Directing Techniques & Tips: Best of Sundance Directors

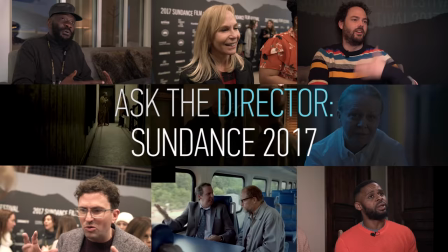We caught up with some top directors at Sundance 2017 to ask them our questions about the craft of directing.
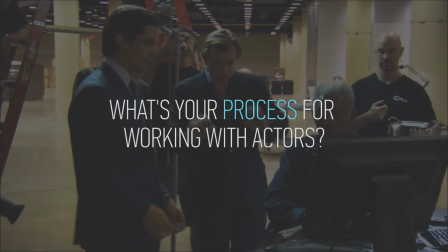To start we asked what's your process for working with actors? One is just spending time with them and really getting to know them and understand what makes them tick and then the other is just watching their work. I mean it's really about emotional objectives and understanding the subtext and you know just trying to pull something dynamic out of the actors so you know every every scene is different but for the most part we we You really try to focus on one thing at a time so the actors can be
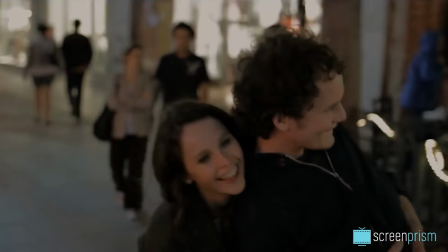in the moment. The last thing I want the actors doing is thinking about something they're trying to achieve or play at. I just want them to kind of forget about themselves because you really get the sense that the actors aren't acting. It's real and they're just sort of being in the imaginary circumstance. Why is it important to support female directors? My daughter the other day was saying to me, you know,
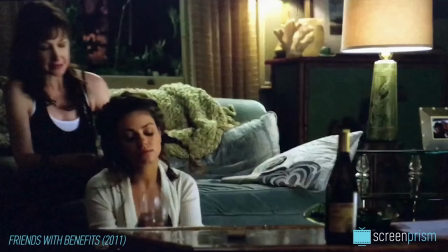why don't you braid my hair like the other girls? their moms know how to do like a fishtail braid and and then she's like my mom did it and she did this this tween thing she went and then I said when that
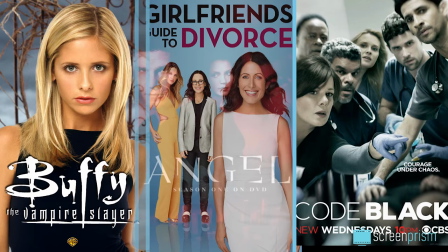happens next time tell them your mom's starting an empire and later she came up to me and she smiled and she said mommy when I'm old and I talk about you I'm gonna tell that story so I feel like yeah we need to we need to lead by example we need to support
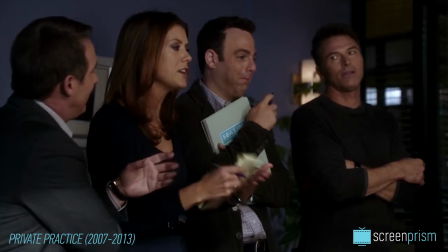other women filmmakers we need to support people entrepreneurs business Focus, people.
We are running out of time.
You know, not just women, but anybody who's, you know, not had opportunity for whatever reason.
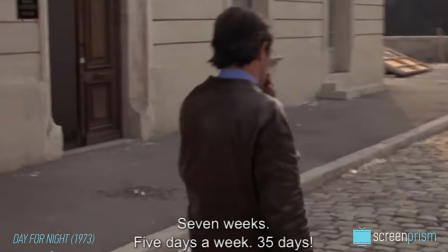How do you work on a tight deadline?
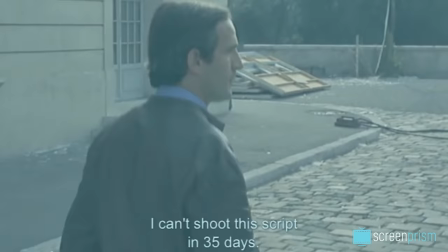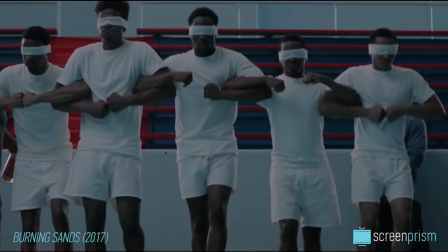I knew, like, I didn't have much time. I had 18 days to shoot this film, had a lot of characters. We was going really fast, so I knew I had to shoot wise and masters. That was a decision that I had made, you know, before I started shooting, because that was the best way I would be able to get the entire film in 18 days. In less than six months, an idea turned into a movie. If I'd had an extra three months, the movie wouldn't have been better, it wouldn't have been different.
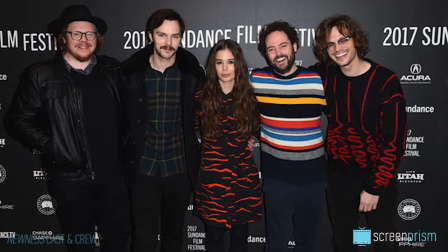I was just forced to just raise my game and make the right decisions at the right time, and I think that just made for a really interesting creative process. I've got limited time, so I'm trying to have the best frame possible that can have so much things done, you know, between that frame.
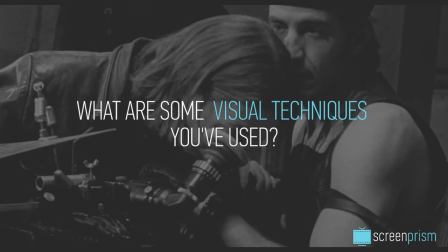Almost like a canvas, really, or a painting, you know. You look at the painting and so much things happen with you in one frame.
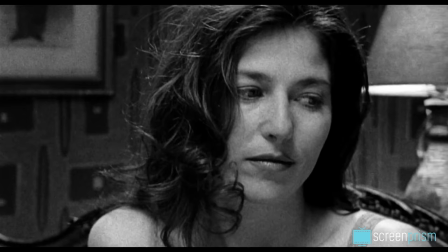What are some visual techniques you've used?
That's beautiful, man. That's great.
A lot of it was point of view, being with Lily's character, but not being too inside of it. You know, I really tried to hang back and not tell people what to feel, and to show the behavior without commenting too much on it. You know, the cinematographer and I had a really strong point of view about how to shoot her, to keep her isolated in frame.
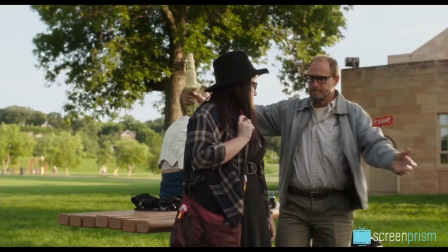We used a lot of tricks. Put them in what I call just a terrarium.
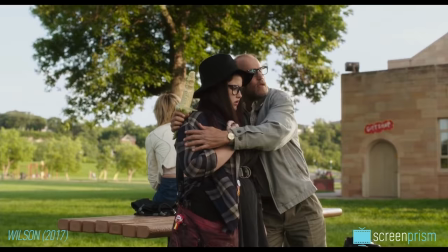And that's what I thought about a lot making this movie, was this terrarium with these actors within a frame,
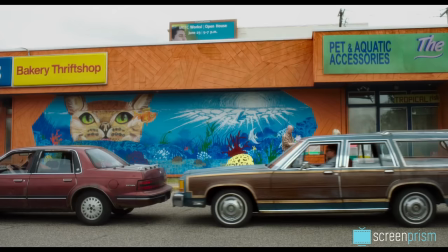doing their thing within a larger frame, to create this sort of observational feel and a little bit of a slightly elevated comedic world.
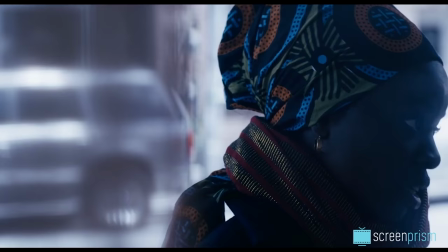Why do you use negative space in your framing? It's really about isolation, you know?
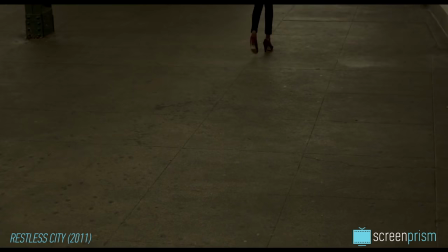It puts so much emphasis on what's outside the frame that we don't see. and because you don't see but you know there's something you
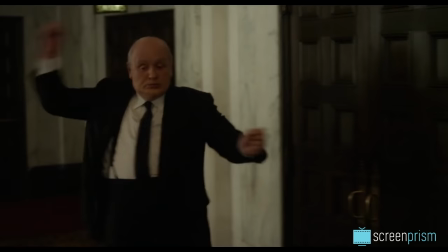you you makes us feel isolated and distant what do you want people to be feeling when they walk out of the theater the